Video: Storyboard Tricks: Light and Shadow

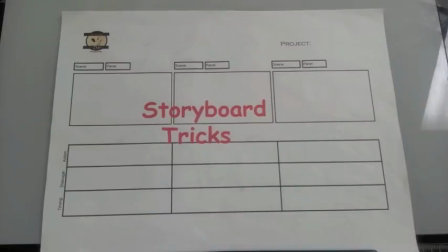Hello and welcome to Storyboard Tricks. Today we're going to talk about how we could use light and shadow to tell our stories.
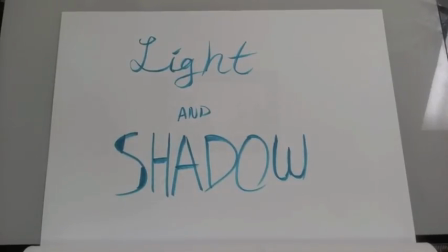The book Framed Ink provides some wonderful examples. The author uses light and shadow to give the audience insight to the characters thoughts, emotions, and their relationship between each other.
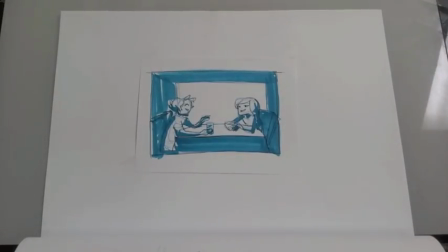This first scene is bathed in light and there is no barrier between the characters. From this the audience could interpret that these two characters could possibly be friends and that their relationship is clear and without strife.
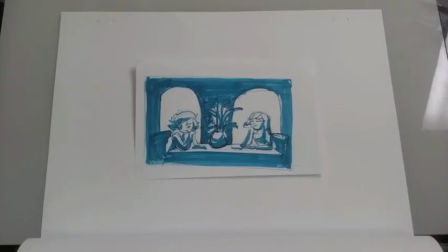The second scene is using mostly darks with both the characters having their own window. There is a wall between the two characters which suggests that communication between them is difficult.
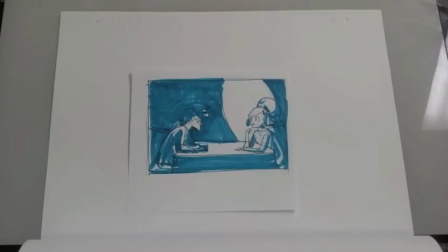This third scene has one character in shadow and the other in light. The shadow hints that this character might be hiding something from the other character.
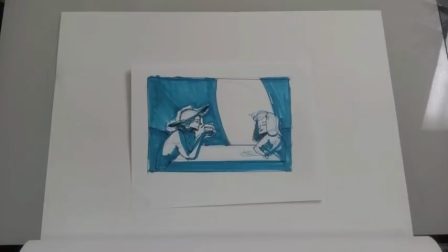In this last scene contrast is used to guide the audience eye if you want a character or an element in the scene to have more attention make it have more contrast and have the rest blend in with the scene these are just a few examples on how to utilize light and shadow if
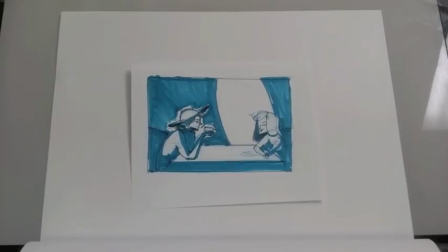you find this helpful please help us by giving us a like share and subscribe thanks for watching